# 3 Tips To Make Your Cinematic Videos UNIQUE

Welcome back to a new era, guys. Anush here, and in today's video, I'm going to give you 3 tips to help level up your cinematic video and also help you make it a lot more unique. Something like this.
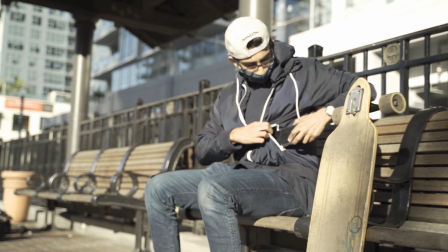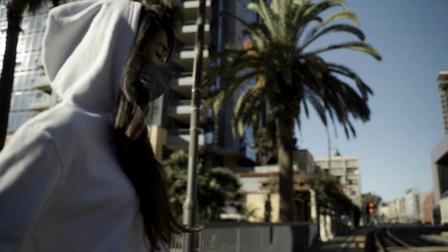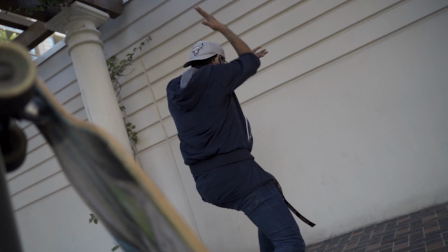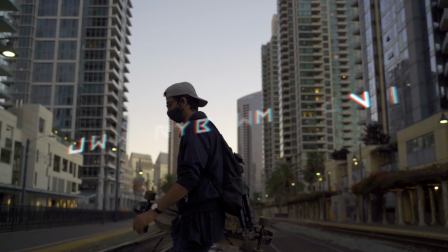Quick disclaimer, I'm sorry if it's a little noisy because I didn't realize there'd be a crazy amount of trains passing by every 20 seconds. So yeah, I apologize for that. But anyways, back to the video. If you guys enjoyed that little sequence, make sure you hit that like button. I'd appreciate you. And by the way, if you're looking to learn cinematic videos, creative visuals, or even just be part of an inspiring creative community, make sure you hit that subscribe button. I'd love to have you as a part of this journey. Anyways, let's get on to the first tip.
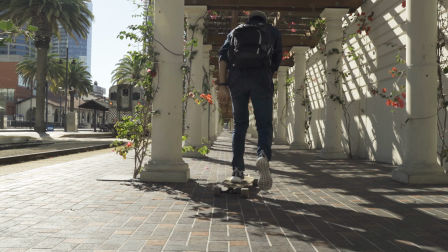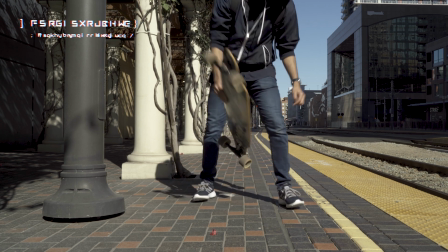So my first tip for you is foreground.
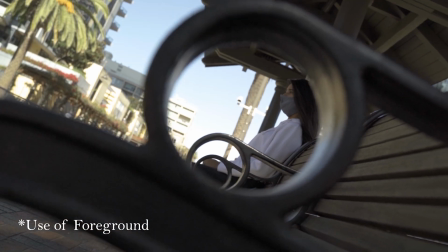What foreground is basically adding subjects or other things in the foreground of your shot so it looks a lot more interesting.
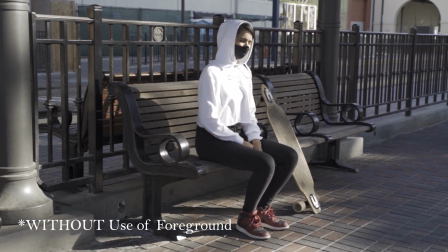What this is gonna do for you is give you a lot of depth and make your images a lot more unique rather than just have a simple establishing shot with no other context than the scene itself. However, you don't really want to abuse this technique. You really want to be super tasteful about it. For example, if you're in a nature scene or whatever your environment is and you're with your subject, you could probably use things in the environment like trees or walls or
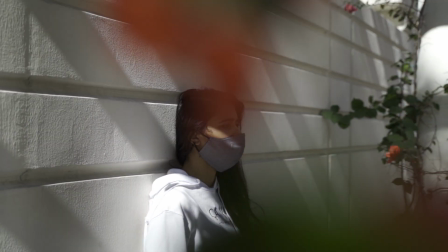something of that nature to come into the foreground while the focus of your whole image is on your subject. And outside of just using the environment for foreground, you can actually be a lot more contextual and kind of create your own foreground. For example, if you have someone walking to the car, going through your house looking for the keys, walking through the door,
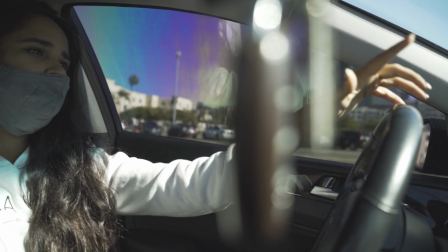you can actually put keys in front of your frame, and that could create foreground for the person picking up the keys, going out the door to get to their car, and it adds a whole nother dynamic, which really levels up your shots. Anyway, that's enough for tip 1. Let's move on to tip 2.
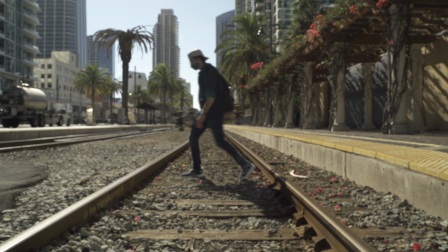So tip number two, I don't really hear this being talked about as much, but I think it's super effective. And what that is dynamic camera movement on top of keyframes. So let me explain that a little bit. So to help explain dynamic camera movement, I'm just gonna use my phone because my camera's recording, so obviously I can't really do both. But instead of simply just panning, for example, what you can do to make it a little bit more dynamic per se is maybe tilt the camera this way a little bit.
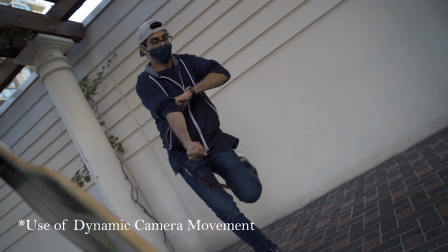So as you view that pan, you get to see more camera movement and it makes it a lot more interesting to watch. On top of just that dynamic camera movement, you're still just panning, right? So you don't really have a field of depth per se in terms of like the actual camera movement. So what you can do with keyframes is that while you have this panning movement with tilting over,
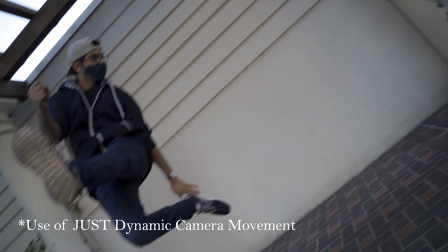you can close in on your subject using keyframes, and it creates this amazing motion for your videos to look a lot more attractive.